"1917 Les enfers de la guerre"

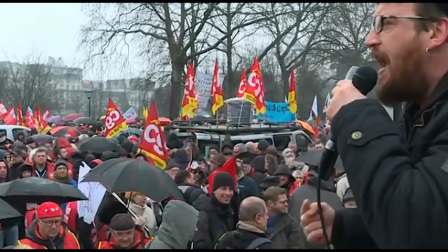Alors que le coronavirus menace le monde, que la réforme des retraites jette la France qui se lève tôt dans la rue et que les
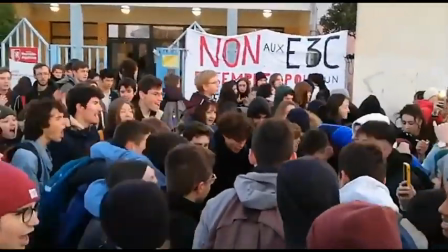0,1% d'enseignants contestataires perturbent les E3C partout en France, moi je suis allé voir 1917.
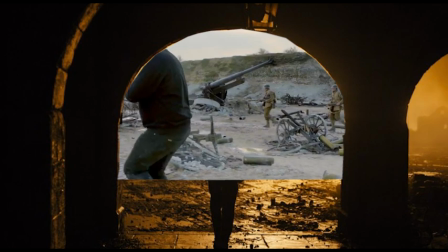Nouveau film de Sam Mendes ayant remporté 2 Golden Globes et plusieurs fois nominé aux Oscars, 1917 a été pour moi une claque absolue,
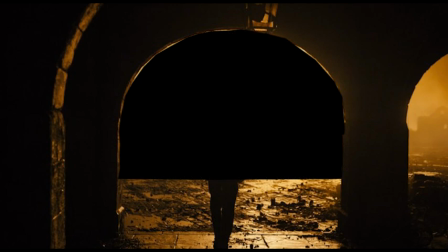une expérience cinématographique intense et puissante, grâce à une mise en scène virtuose de son réalisateur et une représentation de la guerre quittant le réalisme pour adopter un véritable lyrisme funèbre
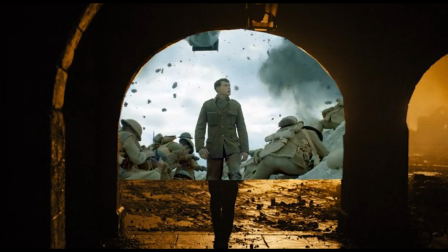et symbolique.
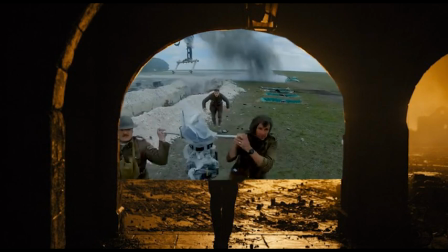1917 est une formidable allégorie sur la guerre, usant de la symbolique mythologique pour parler de cette nouvelle mythologie que constitue la Première Guerre mondiale.
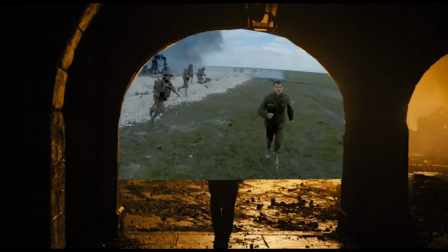Plutôt euphorique, me voilà plusieurs jours après sur les internets, fort décontenancé par ce que je lisais.
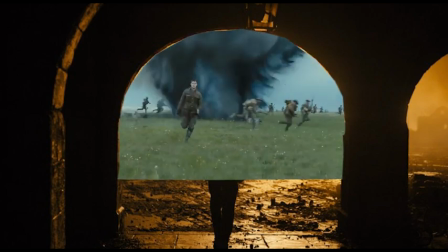Tous saluent la performance technique du film et quelques sons discordants commencent à apparaître.
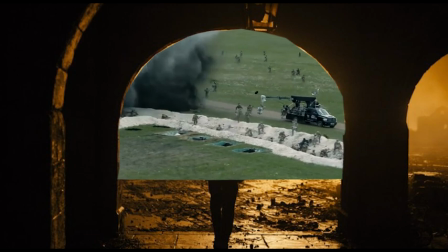La technicité écraserait la narration, ça ne raconte pas grand chose, les personnages ne sont pas assez développés, c'est moins bien que Dunkerque.
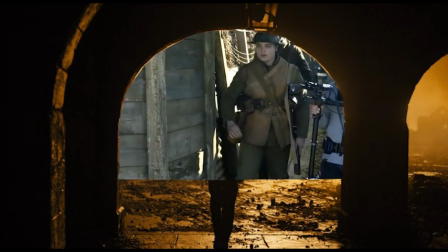Vraiment, on en est là. Dunkerque est un film de pur montage qui traite d'une bataille de la Seconde Guerre mondiale.
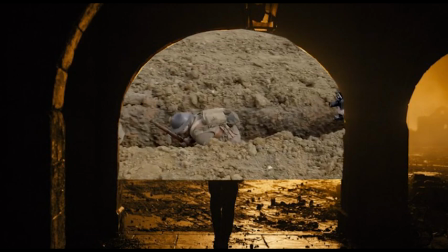1917 est un film de pure mise en scène qui raconte l'épopée de deux soldats qui doivent porter un message.
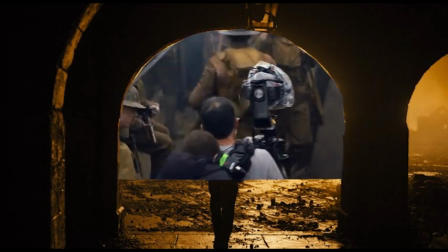À part le fait que ce soit des films de guerre avec des Anglais,
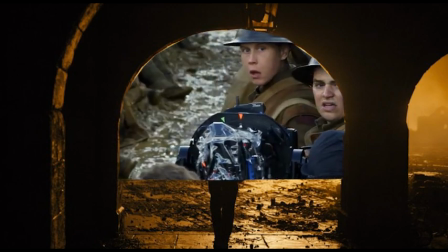il n'y a pas de vrai rapprochement à faire, donc s'il vous plaît, arrêtez avec les comparaisons foireuses.
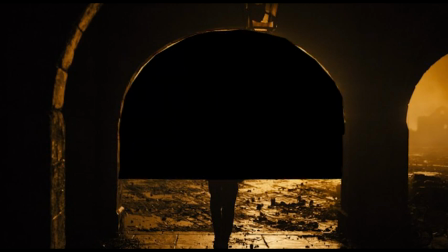C'est comme comparer Gravity à Interstellar parce que ça se passe dans l'espace. Bref, au vu d'un certain nombre de critiques, j'ai commencé à me demander si j'avais vu la même chose.
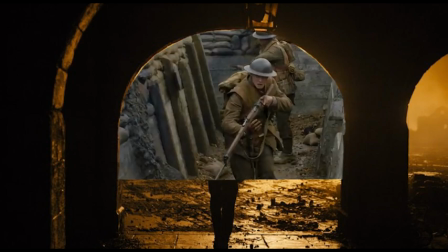En fouillant et discutant, je me suis retrouvé à me poser cette question. Y a-t-il encore de la place pour les allégories et le symbolisme au cinéma ?
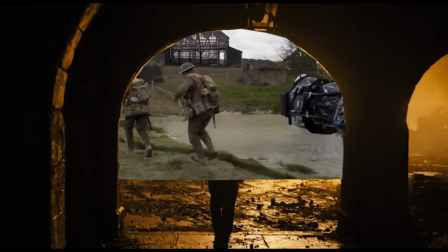Nani ? Une allégorie, c'est le fait de représenter une idée abstraite avec une représentation concrète.
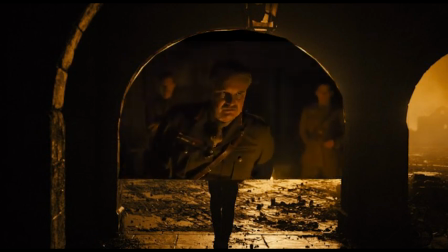Par exemple, la balance symbolise la justice. Ne cependant pas qu'à un seul objet, une allégorie peut se construire de manière complexe à travers des séries de symboles qui, assemblés de manière cohérente, permettent d'élaborer une allégorie complexe. C'est le cas par exemple pour la célèbre allégorie de Platon, avec sa caverne, ses prisonniers, ses chaînes, ses ombres, etc.
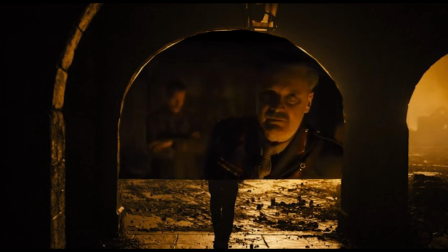1917 se construit justement comme une allégorie de la guerre, utilisant de nombreux symboles pour construire son discours.
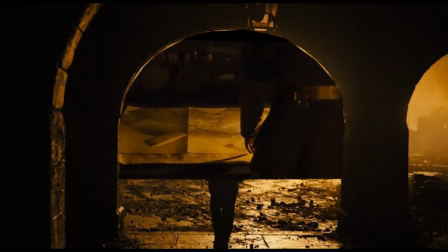Alors que le plan séquence est souvent signe d'immersion et de réalisme, Mendes choisit d'en faire autre chose.
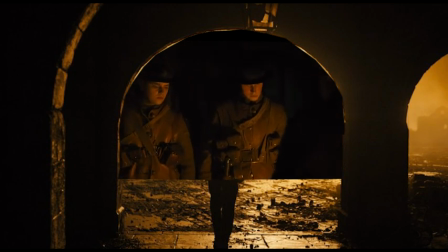Permettant de circonscrire dans l'espace et le temps une épopée à l'apparence simple, il arrive à retranscrire ce monde minuscule et pourtant dense du front.
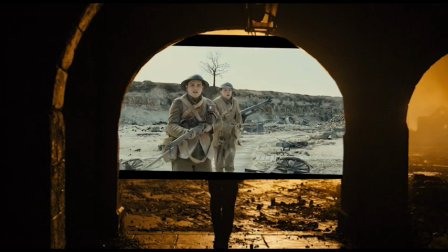Les quelques kilomètres du film, anodins sur le papier, sont retranscrits comme une aventure mortelle jonchée d'obstacles et de territoires dangereux.
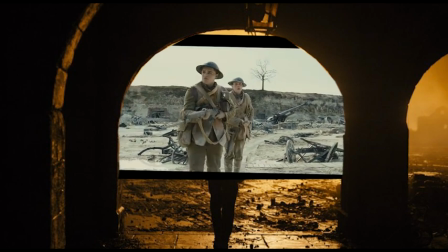Le premier plan séquence permet de retranscrire cette épopée en ne lâchant jamais les deux jeunes messagers dont la mission cruciale décidera du destin de 1600 hommes.
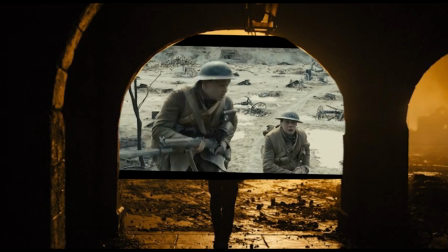Nous traversons les paysages dévastés par la guerre, découvrant ainsi son visage concret et cru. Le second plan séquence, bah oui, il y a des spoilers, tu crois quoi?
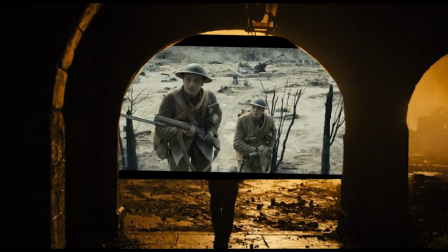Comment tu veux que je fasse une analyse de film si je mets pas des spoilers et si je parle pas du film et ce qui se passe? Donc,
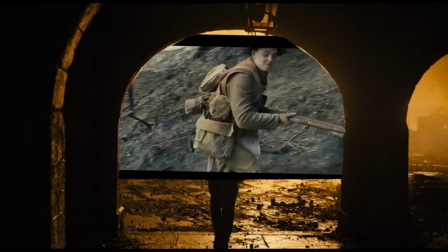bref, le second plan séquence, qui débute avec le réveil de Schofield, nous fait basculer dans une dimension totalement allégorique.
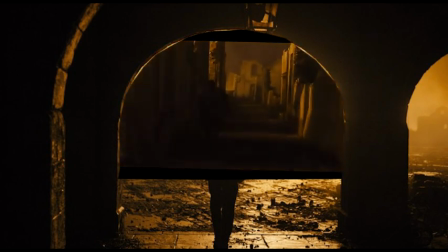Usant de références mythologiques, notre héros bascule littéralement dans l'enfer de la guerre. Le village d'Ecouste, en flammes, rappellera les profondeurs infernales de l'Hadès. Les Allemands deviennent des ombres fantastiques qui errent et traquent le héros. Il se cache et découvre une jeune fille et un enfant se cachant en attendant le renouveau et la paix.
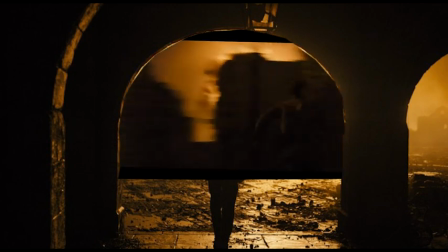Écho de Perséphone, déesse grecque du printemps, emprisonnée dans les enfers, sa présence ne peut s'expliquer que si on se place sur un plan symbolique.
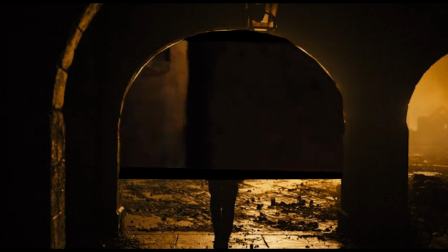Le village ayant été évacué dès sa prise par les Allemands depuis longtemps avant 1917. D'ailleurs, ça ne nous permet pas d'expliquer pourquoi le village est en flammes, vu qu'il n'y a pas eu d'attaque. Or, les Allemands possédaient ce village bien avant. Du coup, comment expliquer que Ecouste soit en flammes?
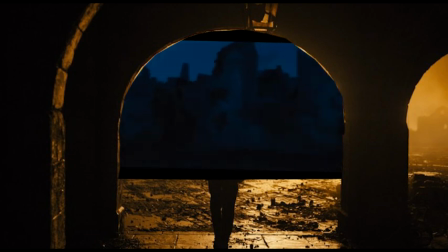Lorsque Schofield sort de sa cachette, il saute dans une rivière pour échapper aux Allemands. Cette rivière, charriant des cadavres, nous renvoie au Styx, le fleuve des enfers. Son parcours s'achève par la compagnie de Mackenzie, dans un environnement sylvain et paisible.
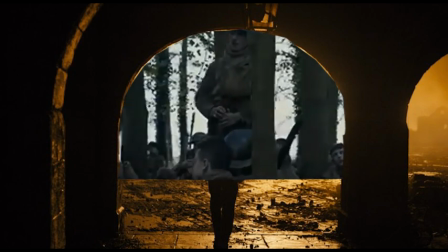Il est accueilli par le chant d'un jeune chanteur, évoquant la terre promise et le voyage.
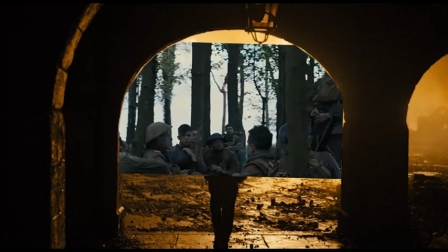I'm traveling through this world of war.
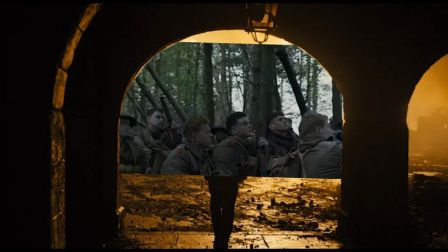Yet there's no
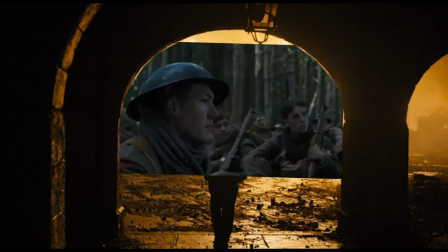sickness, toil, nor danger in that bright
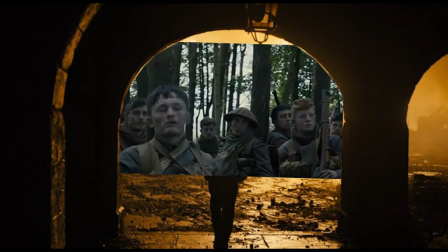land to which I go.